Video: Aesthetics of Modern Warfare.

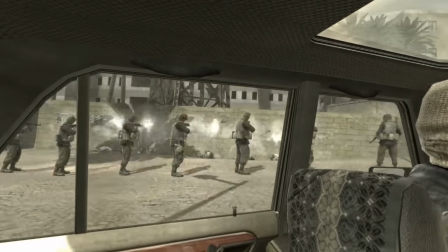37:10 I don't think that featuring a fictional conflict is necessarily an escape from responsibility,
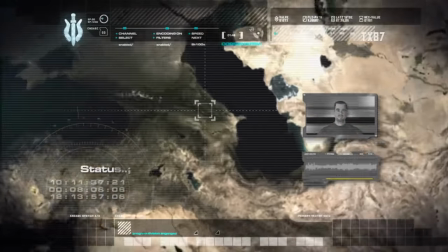37:15 but the censorship of Iraq under the guise of the unnamed Middle Eastern country is somewhat confusing considering that Russia,
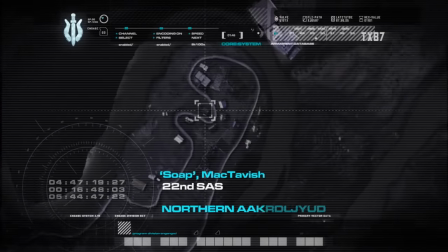37:22 Ukraine and Azerbaijan are featured as real states.
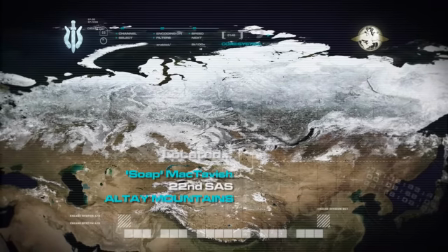37:26 I can understand that they didn't wanted to make any comments on the present and opted out to use only textures of real countries,
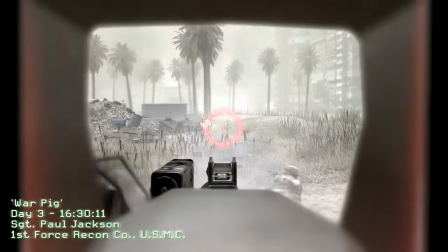37:32 but uniqueness of their looks prevents this segregation from reality and leaves the whole thing in a sort of limbo.
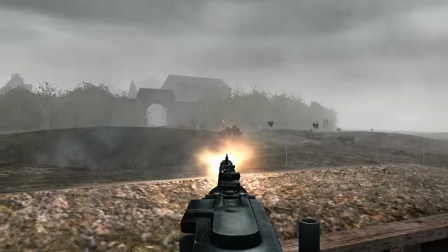37:38 It's a lot easier to dramatize conflicts from the past, especially World War II, the last war that was led while objective morality still existed.
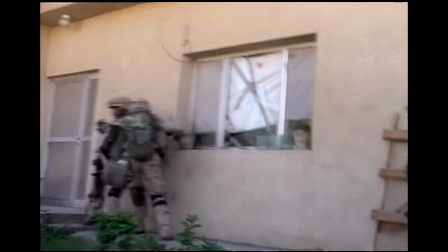37:46 It would take a lot of courage to explore a more contemporary conflict such as war in Iraq and all of its social and political nuances.
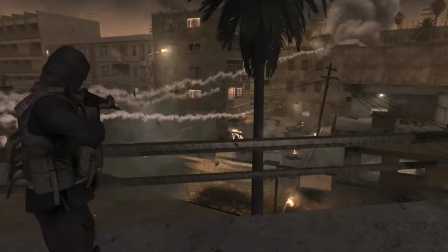37:53 The game is about action, story is just the excuse for it. Ultranationalists replace the Nazis just so that an AK can replace the Sturmgewehr. And the game never shows a pretense for its narrative and themes to have any philosophical quality. Overall, the game is a triumph of form over content, style over substance.
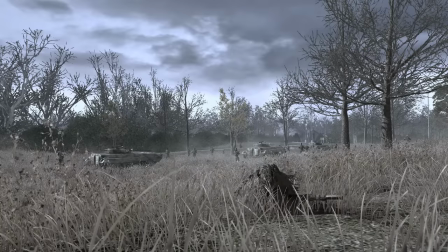38:11 What happens is less important than how it happens. Being a straightforward shooter under all the dynamic and stylish visuals,
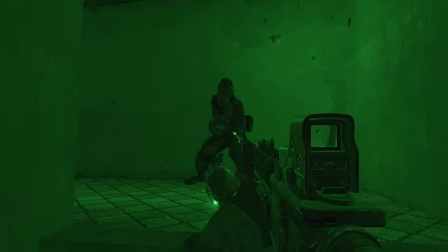38:18 it's hard to say with any degree of certainty to which extent it explores certain themes or if they are merely eye candy.
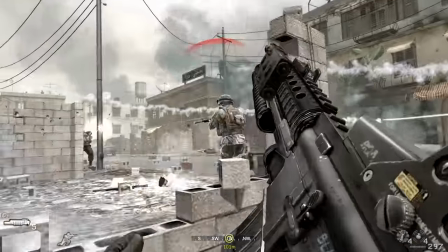38:24 Two that come to mind would be the notion of a thin red line between warm beds and blood hungry bad guys.
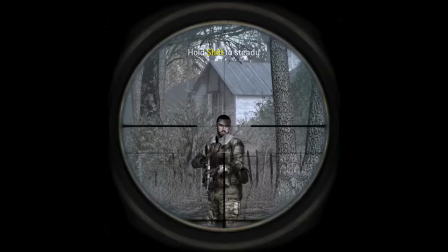38:30 The other would be the theme of impersonal professional killing. Killing is just a job here, opposed to the heroism of World War II.
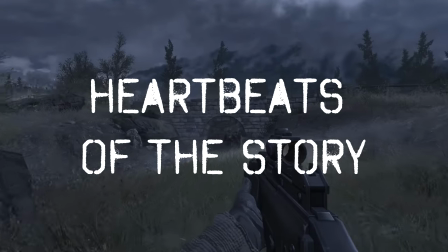38:38 I really appreciate how the original Modern Warfare had changed the flow of the first person shooter.
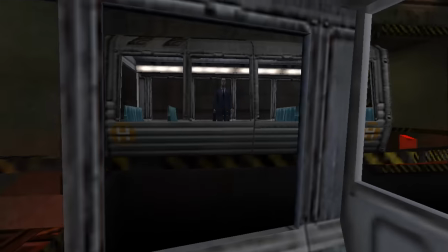38:44 It wasn't groundbreaking compared to the seamlessness of the original Half-Life,
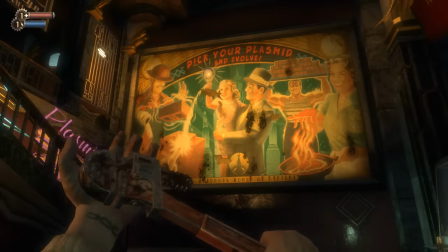38:48 nor did it have intellectual depths of Bioshock's worldbuilding, but it was far more dynamic in its pacing.
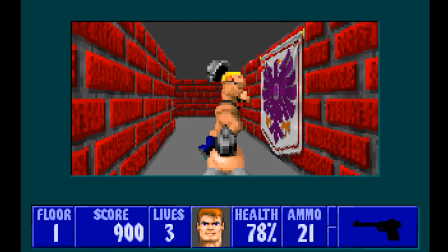38:54 It managed to strike a balance between the fast-paced, arcadey origins of the first-person shooter and slow-burning campaigns of classical ones.
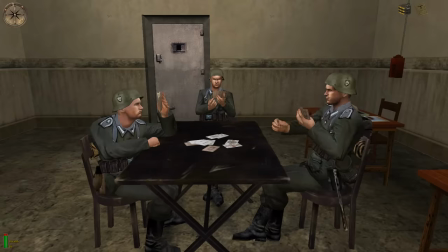39:02 In older games, the narrative is supported by worldbuilding cutscenes or sequences that replace them.
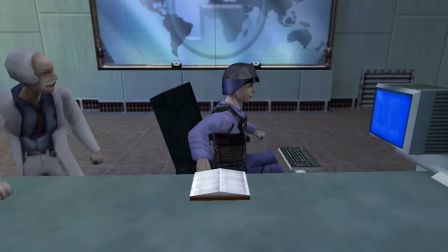39:08 Otherwise, you have to find notes, initiate dialogues with NPCs, etc.
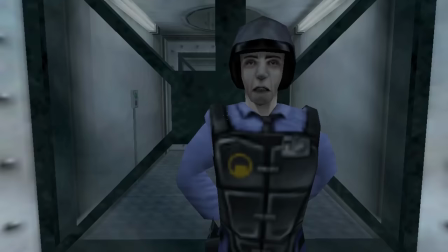39:12 Add loading screens, free-roaming, accidental initiations of a dialogue that result in repeated lines and this whole experience gets a bit loose.
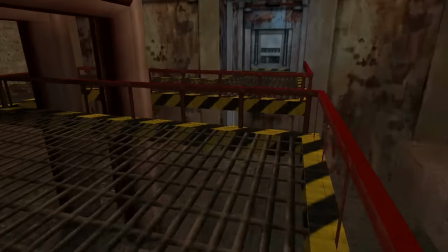39:21 There's a lot of empty space that serves no purpose whatsoever and slows the experience down with unnecessary freedom as a simple by-product of the design.
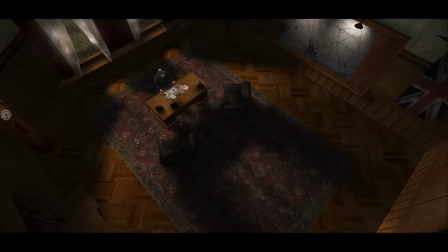39:29 So many games fell into that archaic design of cutscene, exposition, shooting, debrief, another cutscene.
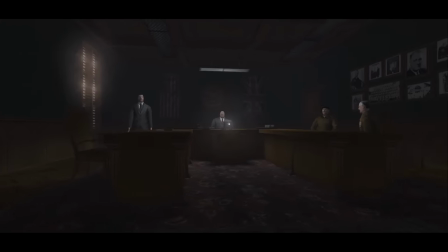39:36 It is a vicious loop of taking away control and breaking immersion by the very design, and this formula was getting stale.
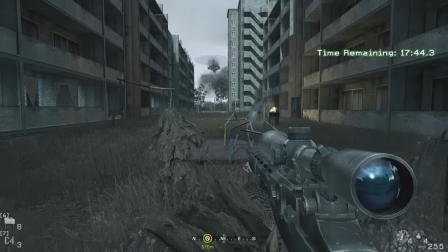39:42 Modern Warfare had tightened a lot of screws around the story, focusing on the excitement in its delivery.
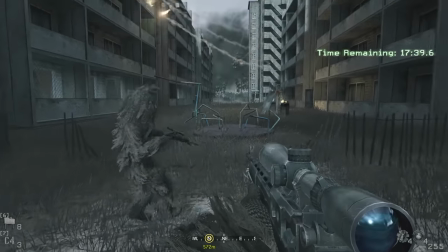39:48 Presentation of the story is far superior to the story itself.
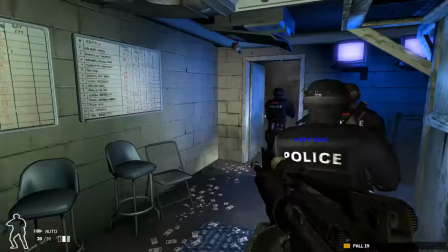39:52 Almost every element and mechanic that made Modern Warfare such a memorable experience was already featured in other franchises.
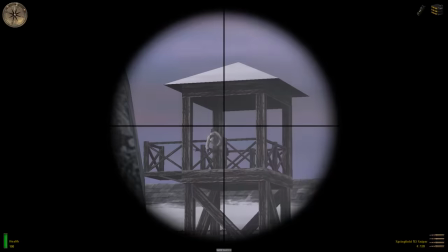39:58 Night vision, rudimentary stealth, sniping, tactical gameplay, various gadgets.
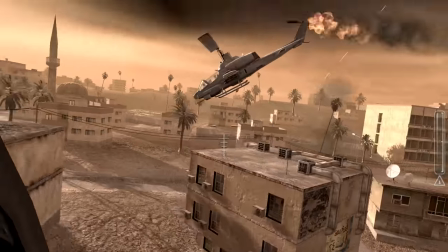40:03 Modern Warfare had managed to combine and integrate them into the experience in a way that felt organic and fresh.
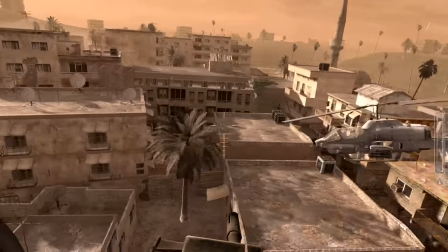40:09 Facing, balance, novelty and style, they give new life to these mechanics.
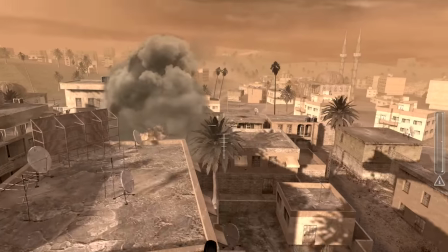40:14 Efficient and purposeful use of every design element towards building up tension around a pretty much standard story, that's where modern warfare shines.
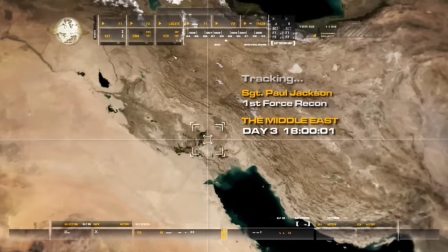40:22 Loading screen serves the purpose of setting up a scene, advancing the story forward, while Price and Gas summarize geopolitics with one-liners.
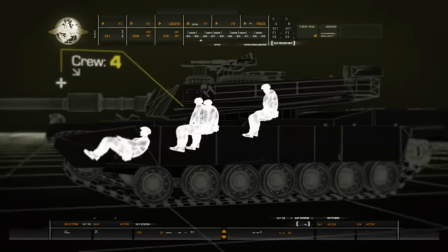40:30 These sequences are presented with a lot of style and are an echo of the paper maps of beaches of Normandy.
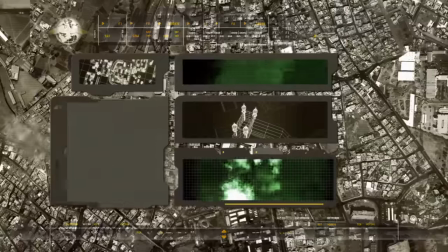40:36 Satellite footage jumping around the world, showing blueprints and character profiles, invading privacy in an impersonal way.
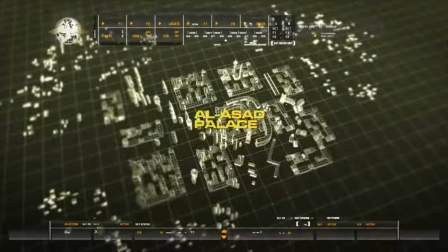40:42 It supports a tactical, briefing room feel, showing new technologies with new technologies.
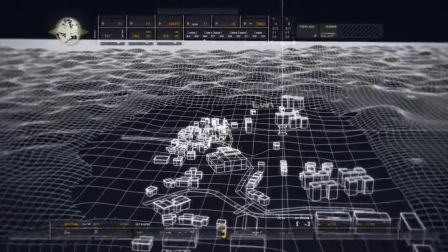40:48 It's not just that they are not static anymore, they are actually part of the game, much more so than the documentary footage or diaries, and are much more dynamic and engaging.
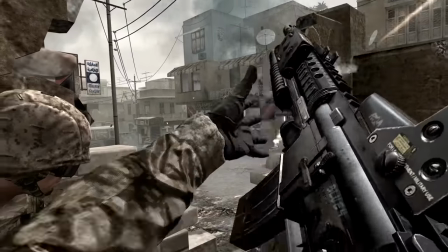40:56 Modern Warfare and all of its new technologies had changed mechanics very little. The largest gameplay change lies in the way the campaign was structured.
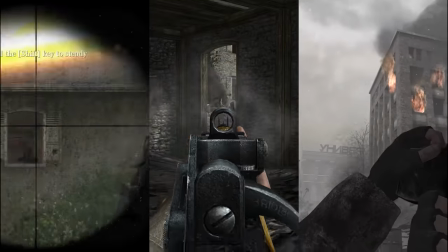41:04 Instead of the simple triptych of the US, British and Soviet perspective of the war, usually driven towards an epic and triumphant climax,
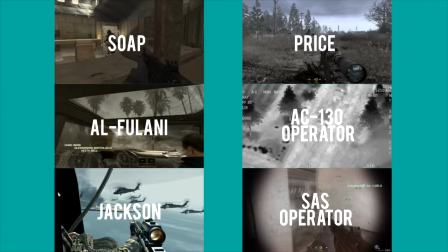41:12 in modern warfare there are multiple protagonists with varying degrees of character or purpose,
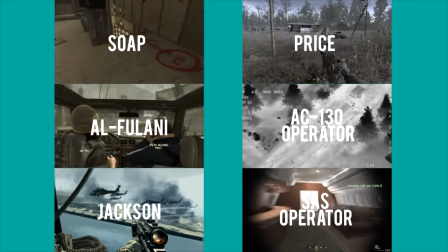41:17 all participating in the same story.